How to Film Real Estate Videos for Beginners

Now I'm going to outline my whole approach, and I'm going to split it into three general sections. What to do before the shoot, what gear you might need to consider, and thirdly, what to do when you're actually there. I would consider the videos in the real estate world to fall into either two camps.
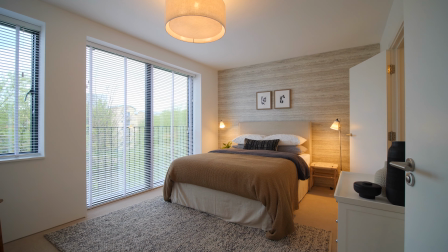I think that's a walkthrough video and more of a creative approach. And whichever one you're looking at doing is going to depend on what kind of business model you've got set up, what kind of business you're attracting, and also the budget that you're working with. A generic walkthrough for me is going to be a bit more matter of fact.
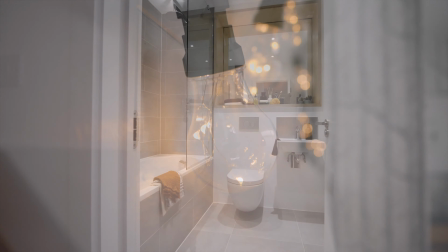You're just going around the house, maybe on a gimbal, and you're showing off what's in the house in a linear fashion,
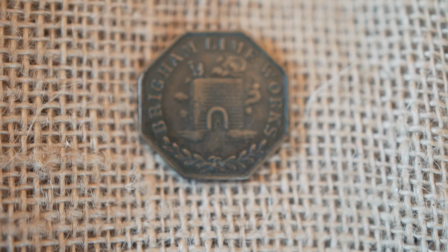and you might only have 1 or 2 hours on site, and you just want to get a video done to show what's in the house.
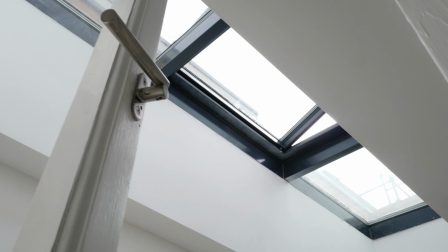The second type is going to include the walkthrough shots, but also you're going to have more time on set because it's probably a bigger budget,
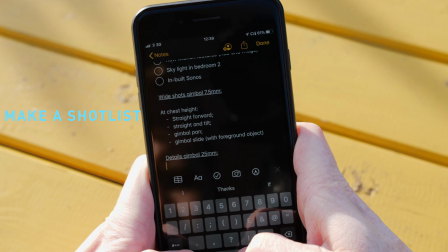and you're going to allow yourself to be a bit more creative with what you're shooting. You're going to think about your composition, maybe go for some symmetry, some rule of thirds. You might get some close-up shots to show off some details.
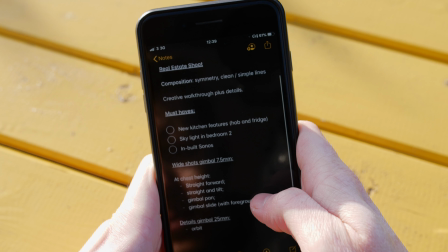And then in the edit, you might get a bit fancier with what you do in terms of your transitions and how you show off the house. So bear in mind what the budget is for this particular shoot, and then think about assembling some kind of a shot list.
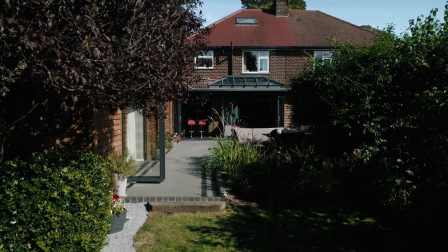Now I know a shot list might sound a bit strange for a real estate shoot, but you want to get hold of any kind of details that they really need to show off in the video that absolutely have to be in the video. And I would recommend writing those down just that you can't forget them on the day. The timing of your shoot is also going to be a really big factor.
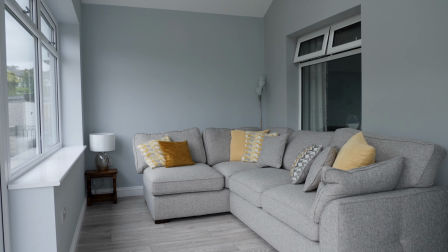And this again might be dictated by the estate agent that you're working for or the budget that you're working with. So I'd personally rather sell a property when it's bathed in sunshine. I think that's when it's more likely to attract attention and get a sale.
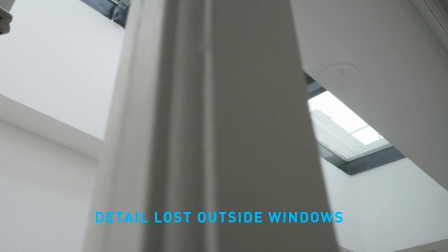But if you haven't got control over that and you know that it's going to be a cloudy
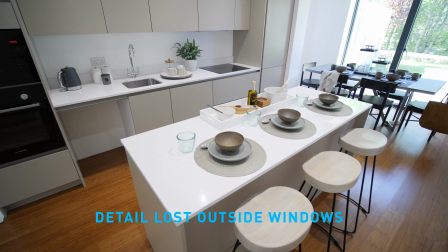day, then at least the silver lining on those clouds is that you might get a softer light inside the houses,
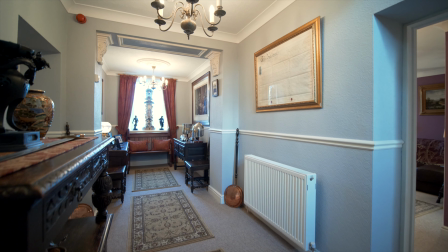and you might be able to better balance the exposure on the inside compared to the outside, and you might then not have blown out windows in your shots.
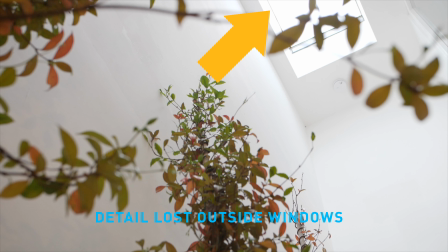So what I mean by that is when you're shooting in a room that's going to be darker than what the conditions are outside, you're going to be exposing for the room so that you can see the details in the room and all the colours are quite vibrant.
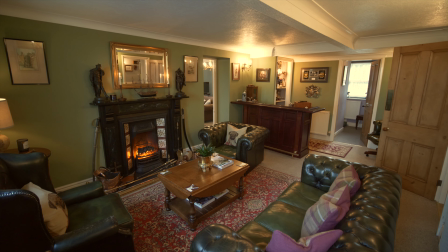That means that the outside bit gets exponentially brighter, and the chances are that if you're seeing sky or any brightly lit areas outside of the window, they might lose the detail and they might appear pure white while you can see clearly what's going on inside the room. When it comes to gear, personally I'm on the GH5, which I think is really good for this type of work,
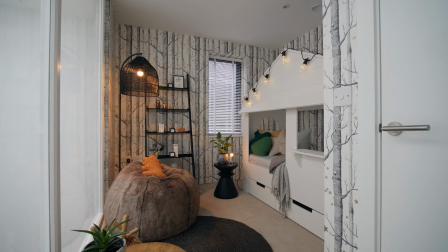except when it's dark in the room because it can be susceptible to noise. Full frame cameras might hold an advantage in low light unless you're working with a GH5S or another dual ISO body,
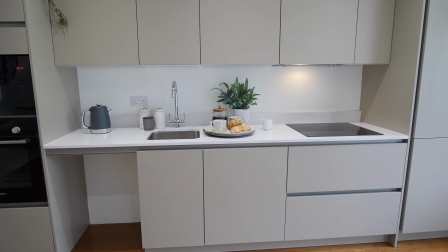but otherwise you could do this real estate work with quite a lot of different types of camera bodies, so I'm not going to try and go through all of those. Personally, what I like the most is being able to slow my footage down.
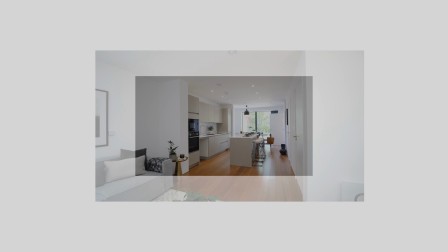So I like the GH5 because I can do 4K 50p or 4K 60 if I was in a non-PAL region area.
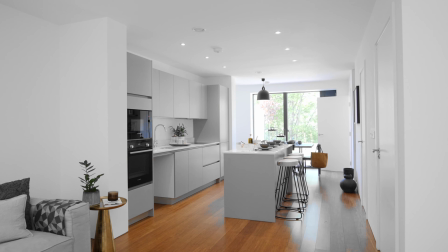That allows me to slow all my footage down to half speed or even less whilst maintaining the 4K sharpness, and it will make all the shots really smooth. That said, I don't think 4K is strictly a necessity just yet. I'm not really asked for it very often when it comes to my client work, but it does give me flexibility in post to reframe and animate the frame if I need to.
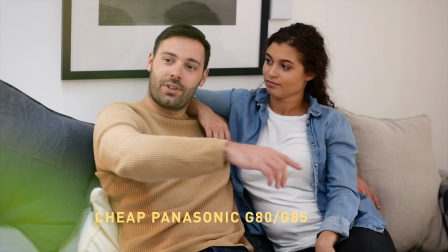I can stabilize and it will still maintain an HD image. And personally, I like working with that sharpness. But if your camera doesn't do 4K, I'd probably be fine with full HD, especially if I can do it in 50 or 60 frames a second.
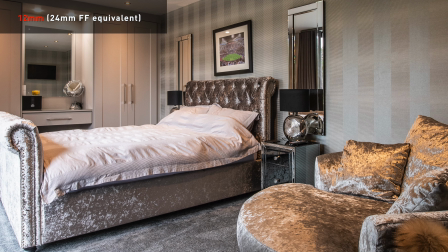I've seen really good footage from a Canon 6D, for example, and that's not known to be a video beast.
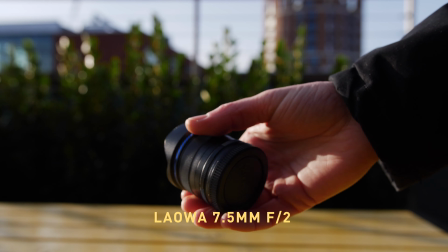Cheaper cameras or weaker codecs might end up being a bit noisier, but ultimately us video guys are going to be way more bothered about that than the clients.
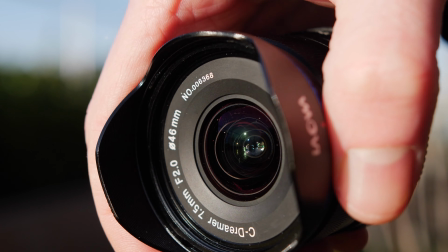Obviously the purpose for a lot of real estate videos is to make rooms look big and make the spaces look airy. You don't want to be cropped in too far on a telephoto lens and have to pan around too much to
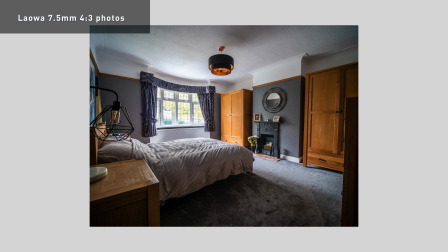show what's going on in the room. So I use the Laowa 7.5mm f2 for the GH5, and I think that's probably one of the best micro four thirds options. If you are on full frame, anything around 15mm is going to be really good to get you a nice wide shot.